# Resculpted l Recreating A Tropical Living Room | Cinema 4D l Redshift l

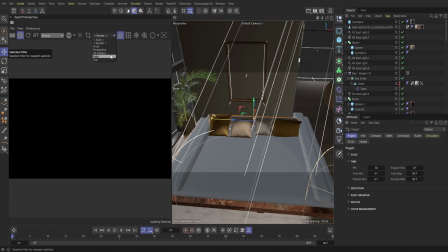(49:31)
I'll bring up the Redshift render view here, press play, hop into perspective.
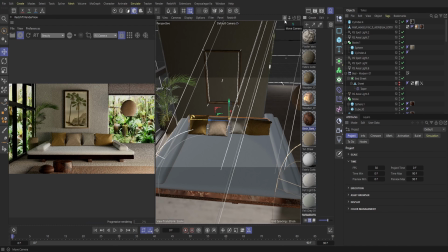(49:41)
And then this is what it looks like. So what I was able to do is I found a somewhat of a similar piece as far as the painting here goes,
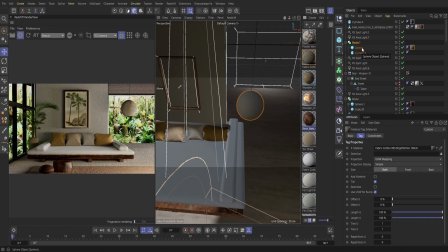(49:53)
just because it's rather old, but I wanted to keep with the same tone as far as the beige goes. And then did find a new color for this as well while I was looking around for this painting.
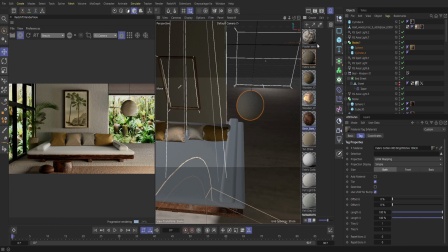(50:08)
And then I did find this interesting texturized wood, and I've placed this at the bottom of our sofa here,
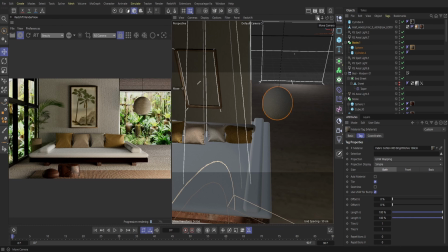(50:17)
so we get a lot more of that natural look of our wood here.
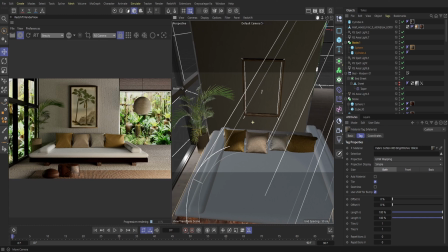(50:22)
So I'm liking that a lot more now.
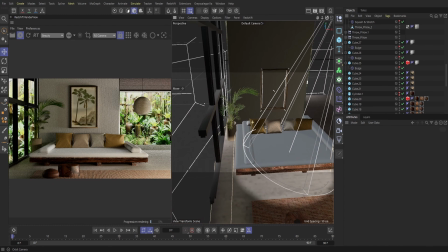(50:25)
And then what I did was I actually threw in a spotlight here to kind of highlight the bed a little bit more.
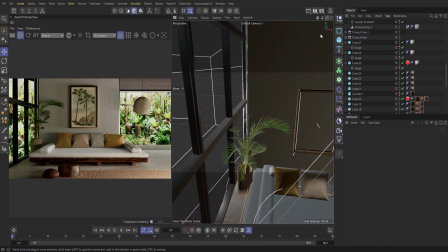(50:33)
I brought in more of that warm tone to kind of really bring a little bit more life into the piece here. So I'm trying to kind of really get the lighting right here, both on the bed and the foreground, while again still maintaining some of our shadows on the left side here.
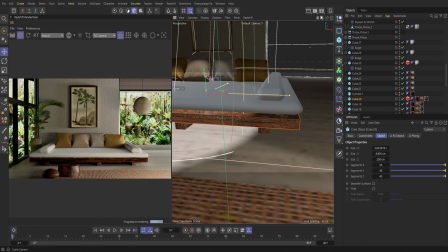(50:51)
So what I'll do is, since we are getting somewhat closer to rendering, I'm going to go over and change our size here.
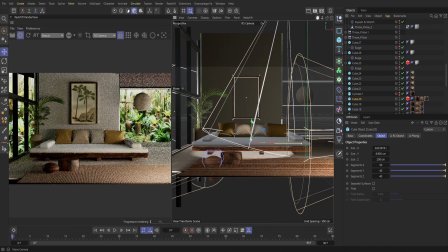(51:01)
I'm gonna hop into the Redshift camera and really just kind of adjust our scene here. And really, I'm just trying to get the perspective correct here. And then bring down this carpet here.
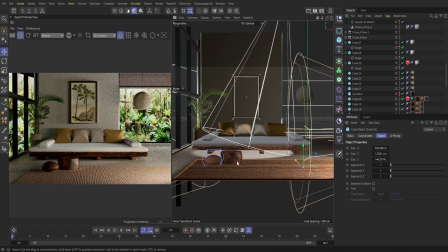(51:20)
Same with this. And then our other piece as well too.
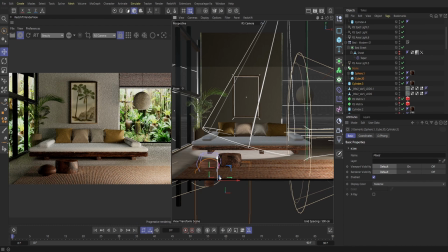(51:35)
So, and then with this, I'm just trying to do the final touches here to this piece to make sure that this is what we're going to submit essentially. But I think we're getting to the spot where we are going to render
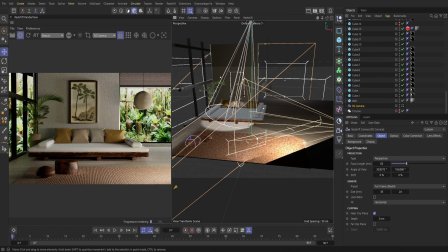(51:55)
this out and kind of see how this is as far as our renders go.
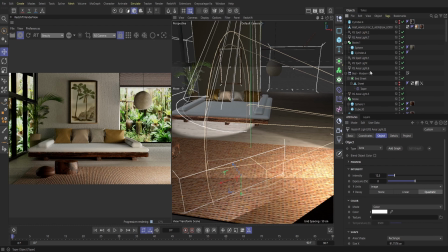(52:00)
And so also what is nice is in post, we can also kind of adjust how this looks as well, as far as like the lighting and everything goes. And so this is kind of a raw look now, and then we will hop into our wrap-up portion and kind of go
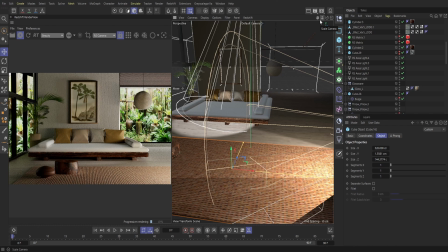(52:19)
over our renders and how we felt like we did this go round. So let's hop up into the wrap-up section and get this going.
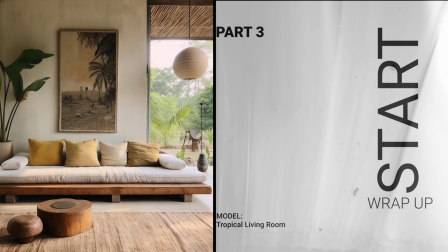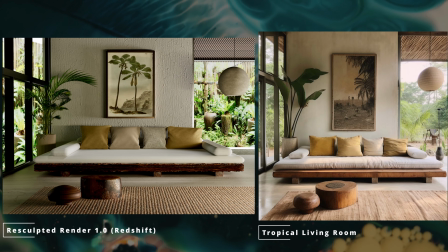(52:36)
All right, so hopping into our wrap-up section, this is the render I ended up with at the end of the day. The biggest opportunity I will say with this is, if you look at some of our wood here at the bottom of the couch,
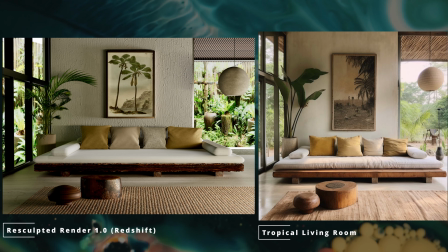(52:54)
it is a little too grainy and pixelated here. It did come out rather rough. And then I did manage to see that the background here,
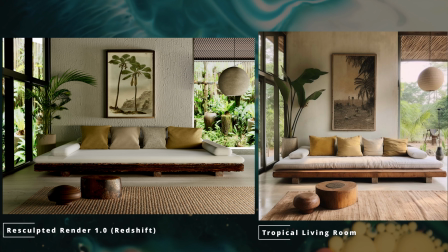(53:06)
as far as our pictures go, is a little blown out. There's a lot of different highlights here as well. And then you could kind of see in the top left corner here, we really didn't get that correct here as far as lining up this picture here.
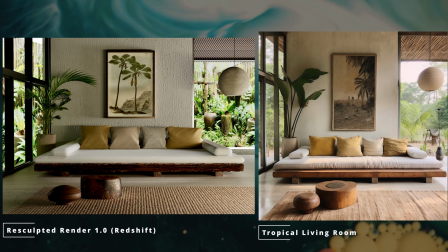(53:23)
I will say we did get the general essence of the image here, but it is very, it still needs a lot of work.
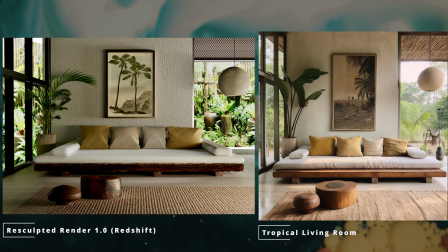(53:33)
There's not a lot of texture when it comes to the sofa here, and it's still very 3D.